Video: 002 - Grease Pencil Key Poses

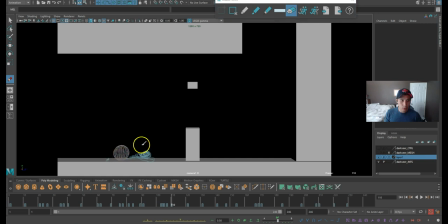(49:54)
And you know, I'm gonna redraw this pose. It's kind of disturbing. How's it look like? Okay.
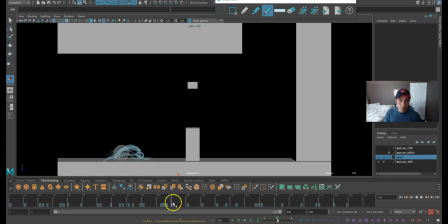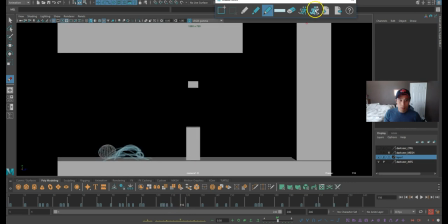Try to draw this one pose again, just to show that he's sliding into his cool move.
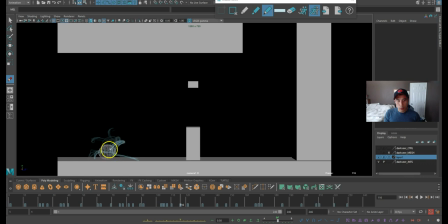(50:44)
this. Try to emulate that pose at as close as possible.
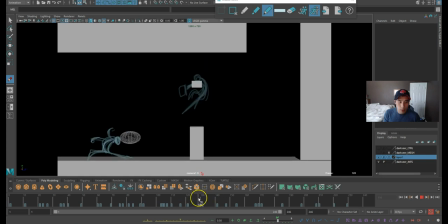(51:02)
And then he's gonna jump into this, grabbing the hit pose. Only 51 minutes down I've been recording this video. But the actual animation sketching part may be 40 minutes.
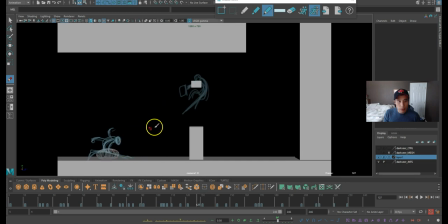(51:21)
Yeah, I think it's gonna stretch in this frame right here. I'm using the ball as just kind of like a rough guide, so you cannot treat the ball as like a bouncing ball. So I mean, like it stretched, then it can go. Like usually there'll be a frame where the ball is still touching the ground, but then it's stretching up like that.
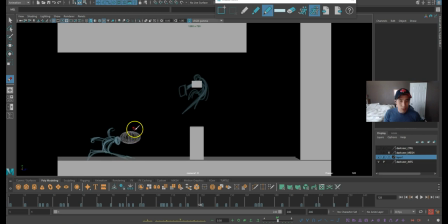(51:40)
But I'm just using the ball just to get the timing, so you have to kind of, you know, tweak it as you did. So from this pose, he's gonna be stretching up. Stretch pose right here.
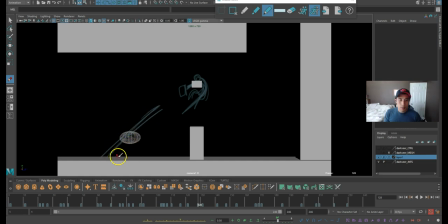Hit. Yep. Hands. Hands.
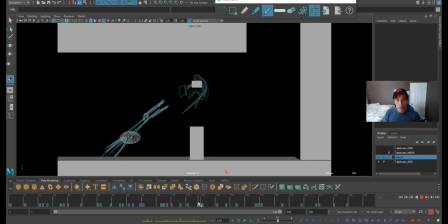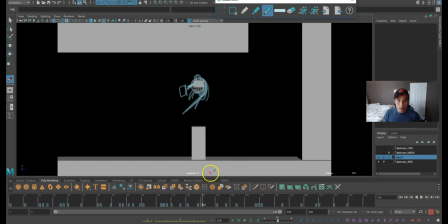(52:31)
Probably want to add a spinning pose, so I'm gonna go from, let me try this out, from this pose to this pose, right?
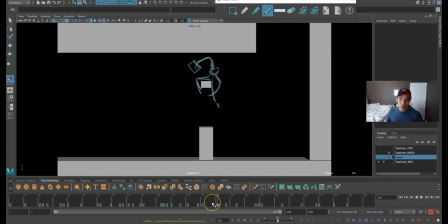(52:39)
And I'm gonna make him spin, and it's gonna end up in this pose, which kind of creates the anticipation for the throw. Let's see, where should I draw it at?
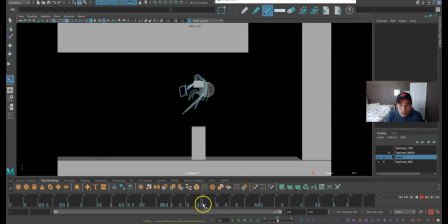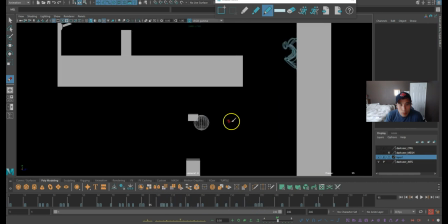(53:00)
Whoa. My ball animation. What happened to it?
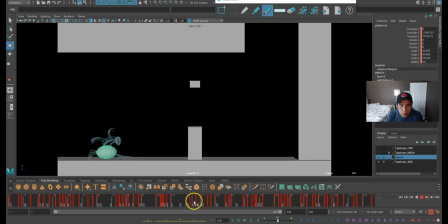(53:06)
Oh, that was weird.
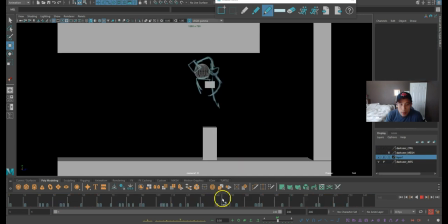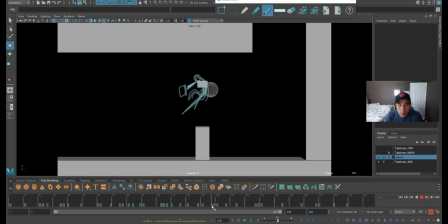I add it here where the ball starts going down, so that creates the arc part. That's when he will spin. Okay, now how do I draw it out?
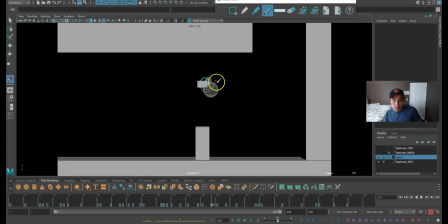(53:33)
Like this. Head is here. Arm holding on to the head. Just create these tornado things.